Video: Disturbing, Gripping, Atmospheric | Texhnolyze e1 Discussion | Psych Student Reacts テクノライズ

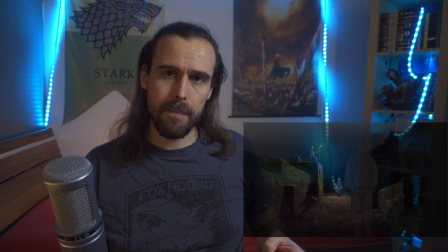I think it is not. So he was climbing down something, so there's something up there, but at the same time, when he's going out there, there
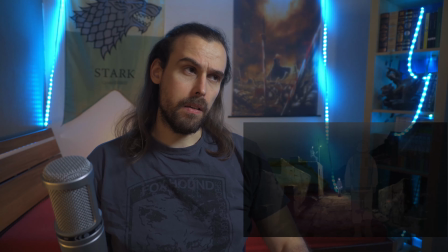is still supposedly the sky, right? So we are not all the way below.
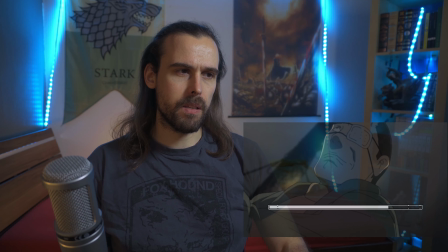There's some visibility to the sky. At least it looks like that.
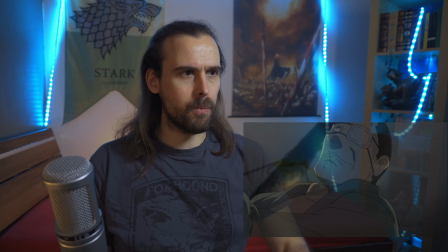It doesn't look like we're in a tunnel per se.
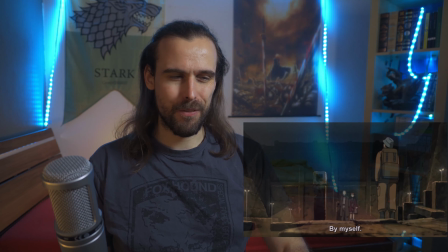It looks almost like old ruins, kind of. Right, I don't mean in the way of like just ruins of a normal building,
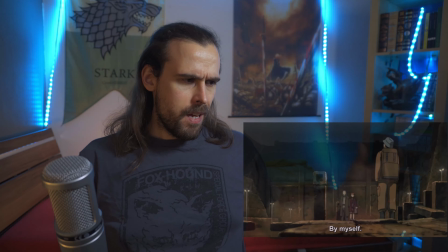but old ruins, like if you look at like Aztec villages or some shit, right?
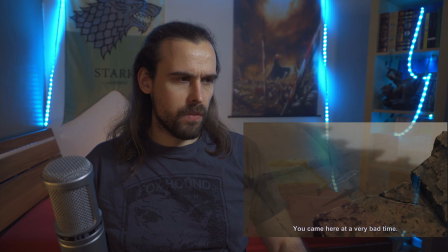Something like that. Reminds you of that almost. Interesting how clear the water is with the koi, right?
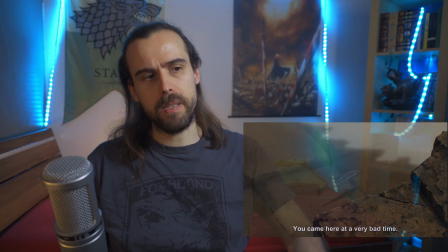Like in comparison to all of like the dirty water that we've been seeing all this time, and now it's so clear that we can see the koi through it.
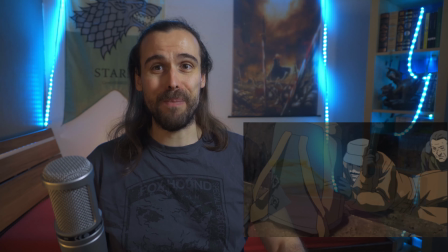He's using the backpack as a shield, so there must be something really, really resistant in there in order to actually do that.
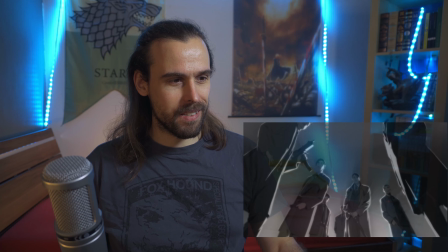And I do love the lighting in that scene. It feels imposing, right?
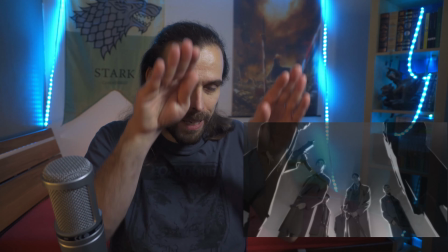Because we're in our main character's point of view, and we're looking upwards, and you immediately see like this is the main guy, right?
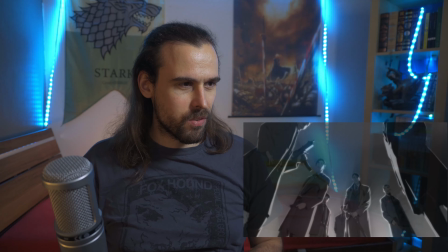The guy with the sword and who's in the center of the screen, kind of slightly off off center,
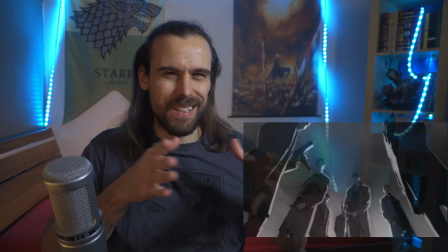which is like a very neat trick to make it not look too boring in terms of like the shot and whatnot.
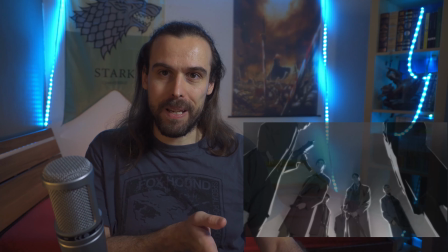I mean, there's shots that are cool when a person or something is like completely in center as well, but it's a deliberate choice, I think.
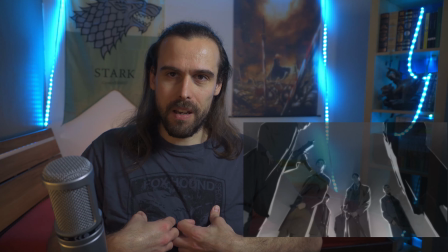And they're all in suits, right? Kind of giving you the impression that it's an organization of some kind.
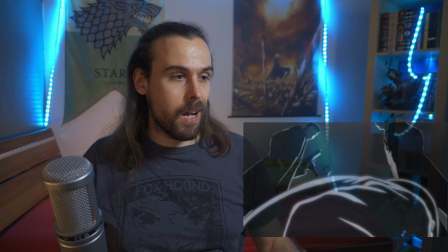Reminds you of like the mafia, which is why I said Yakuza. They're kicking away the gun, like, now we got you.
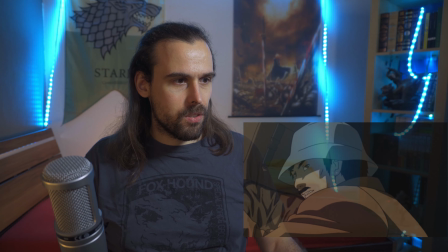And he's still kind of just, I love that with the, right? Like the light shining off of the sword, and it's slowly revealing his face.
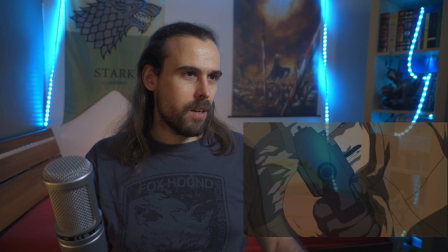And this is the first time that he shows a real emotion. And that too, right?
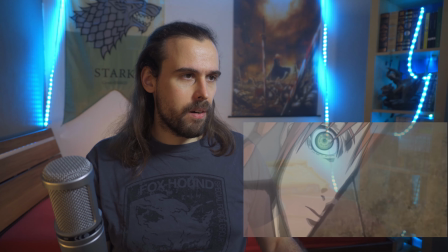You see like that the gunfire and everything is going off, and half of her face is shown.
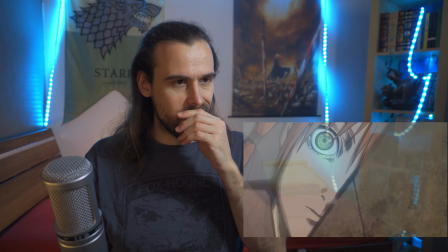Tilted as well. This is a very interesting shot.
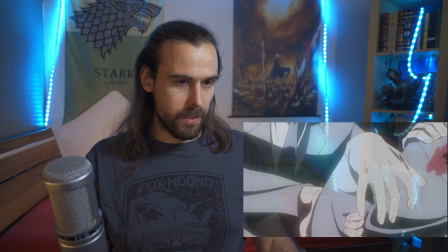But yeah, I guess that's about all. I only saw like, I said that before, the scar on her face.
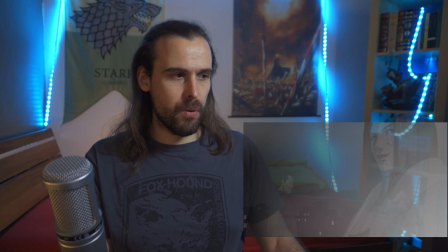I don't know, I can't really identify it perfectly yet. This guy looks like a janitor, to be honest.
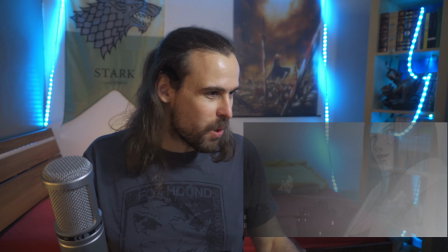It doesn't even look like he really has a suit on or something, just like he has like some weird trench coat or uniform.
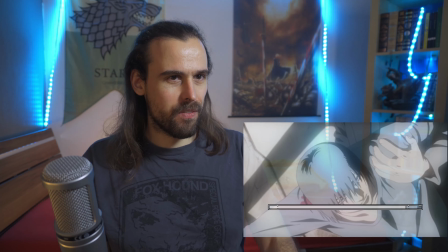But the rest of them actually have proper like suits, trench coats, whatever.
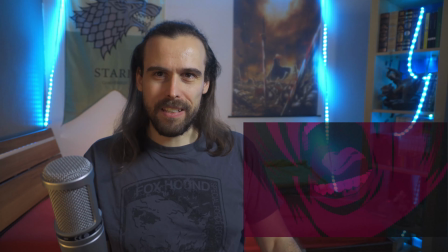The way we make like that glitchy, right? And we really curl the tongue.
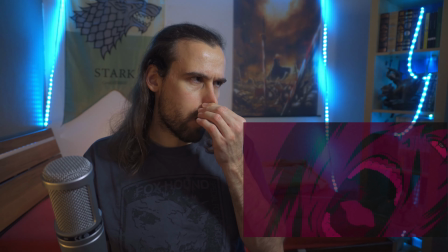It's very inhuman. I do remember Cyberpunk Edge Runners had one scene where we had like,
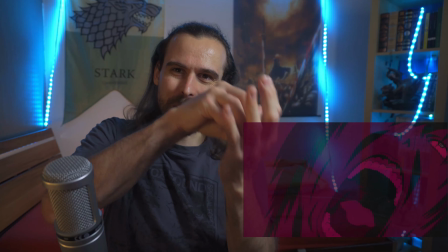right, opening up and then we're going inside, which was a very trippy, interesting scene.
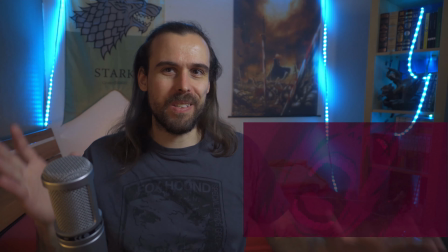Here we're not going inside, we're just distorting the
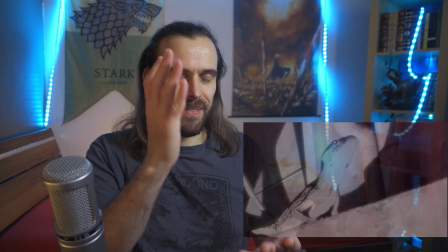proportions and all of that, and we're just let the hand fall into the blood.
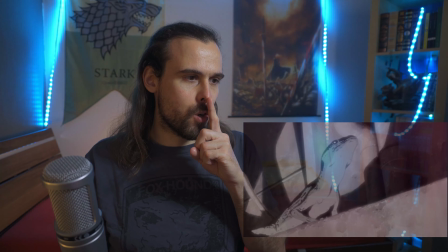Which is interesting because immediately afterwards we show a lizard, which are known to be able to regrow limbs.
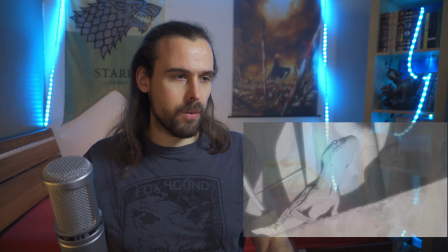Foreshadowing, I do feel like that is foreshadowing. But also lizards are very inhumane seeming, right?
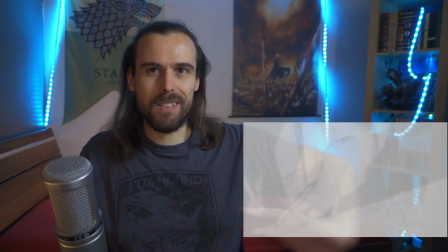Very cold, very detached. That is the general feeling we have in fiction when we represent like lizards and something like that.
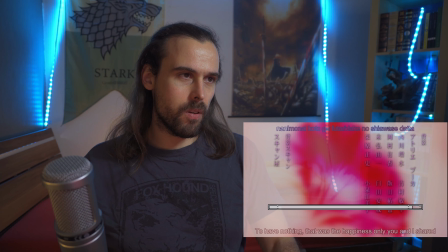Yeah, and then we go over to the outro, like to the ED with the rose,
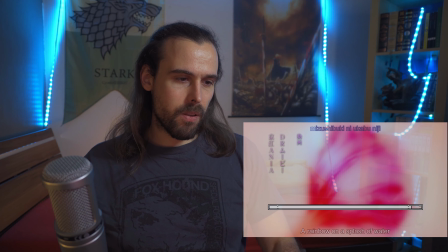where we talk about brilliantly white t-shirts, a rainbow of splash and water.
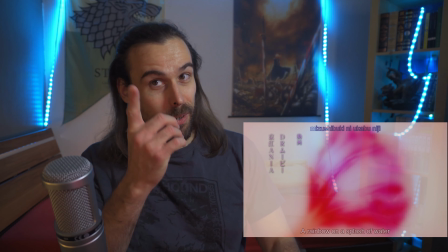We saw a white t-shirt early on.